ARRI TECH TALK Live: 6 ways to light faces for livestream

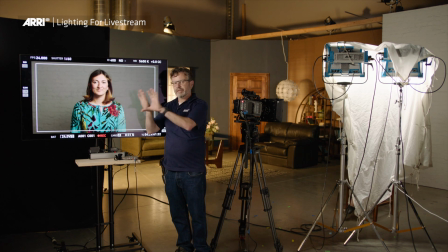494s
Traditionally, we like to get the light off to one side of the camera or the other so that we have a little shadow, because that shadow is what creates a sense of three-dimensionality. But if you really want to just flatter someone's face, light coming directly from the camera is the way to do it.
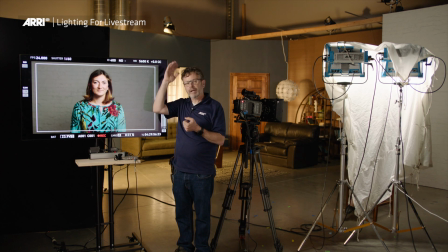509s
So what I'm going to do is I'm going to put a big bounce source over the back of the camera, and we're going to see what that looks like.
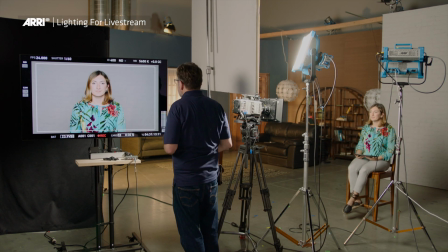516s
Yeah, I mean, that's—why don't you come down to 80% on that? You're just a little bit too bright.
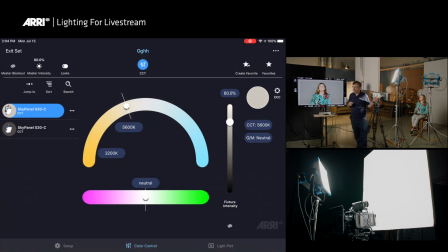522s
While Cassini is doing that, I'll point out the diffusion I used was grid cloth.
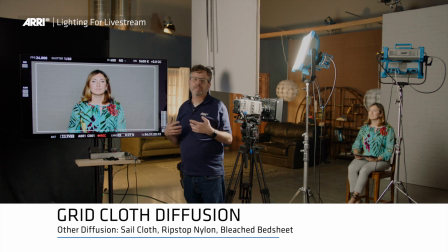527s
You can buy it in a fabric store. It's also known as sail cloth or ripstop nylon. But you can also use a bleached bed sheet.
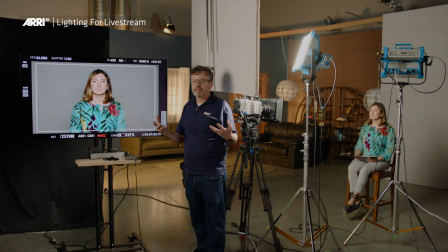534s
It just needs to be white, neutral, and reasonably dense. You don't want a ton of color because that's just going to make the person look a different color. I tend to go with something that's very neutral. And this is a really nice portrait shine.
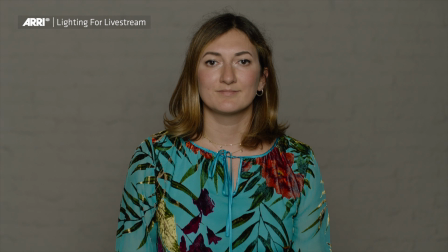549s
And you know notice that it's a very different feel.
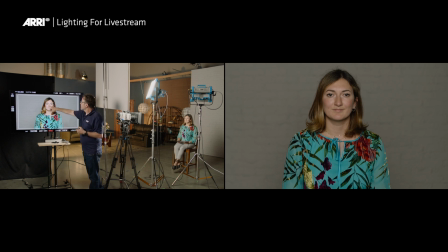554s
She you know Cassini has a nice chin shadow and we still have these specular highlights that we saw from the diffusion from the side,
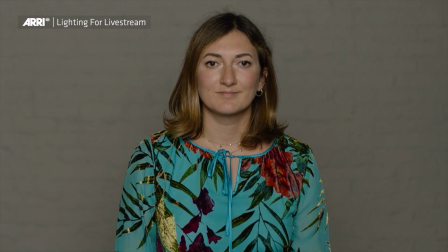561s
but now it's almost as if the glow is in the center of her face. It's almost like she's glowing from within. It's a really nice look. This is similar to what you might get with a ring light. It's not exactly the same, but it's similar. And if you have someone who's very sensitive about say their cheek,
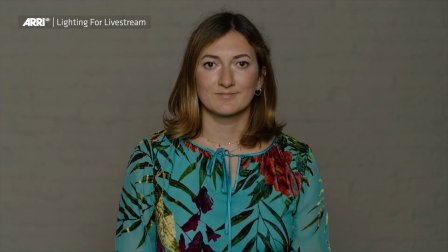575s
if you raise this light up or raise this bounce card up, you can extend that chin shadow just like that. So this is a nice way to make anyone look good very quickly.
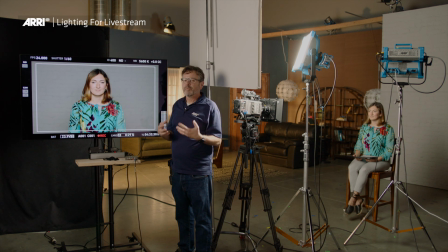588s
It's not always the most interesting because there's not a lot of contrast. But sometimes it's more important to make the person who's on camera feel good. And as long as you pull them out from this back wall far enough and you have a little bit of difference of tonality between the back wall and their face, you're going to be fine. That's what I wanted to show you and I hope that's helpful.
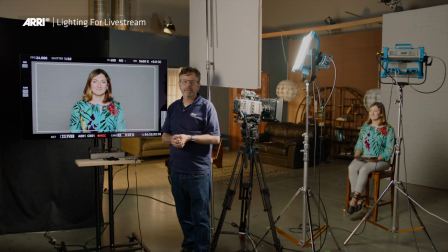608s
If you have any questions please get in touch and we'll be happy to help you figure out your own remote workflow solution and we're just really here to help you succeed and to look good.
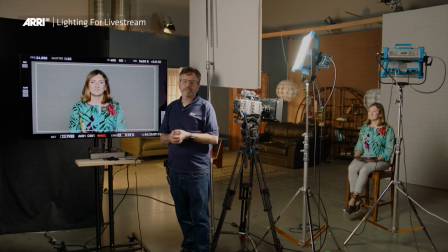623s
I mean that's what we're all about. We make lights, cameras, lenses, but it's all about making people look good. So once again my name is Art Adams, Cassini Lapo, thank you very much for joining us.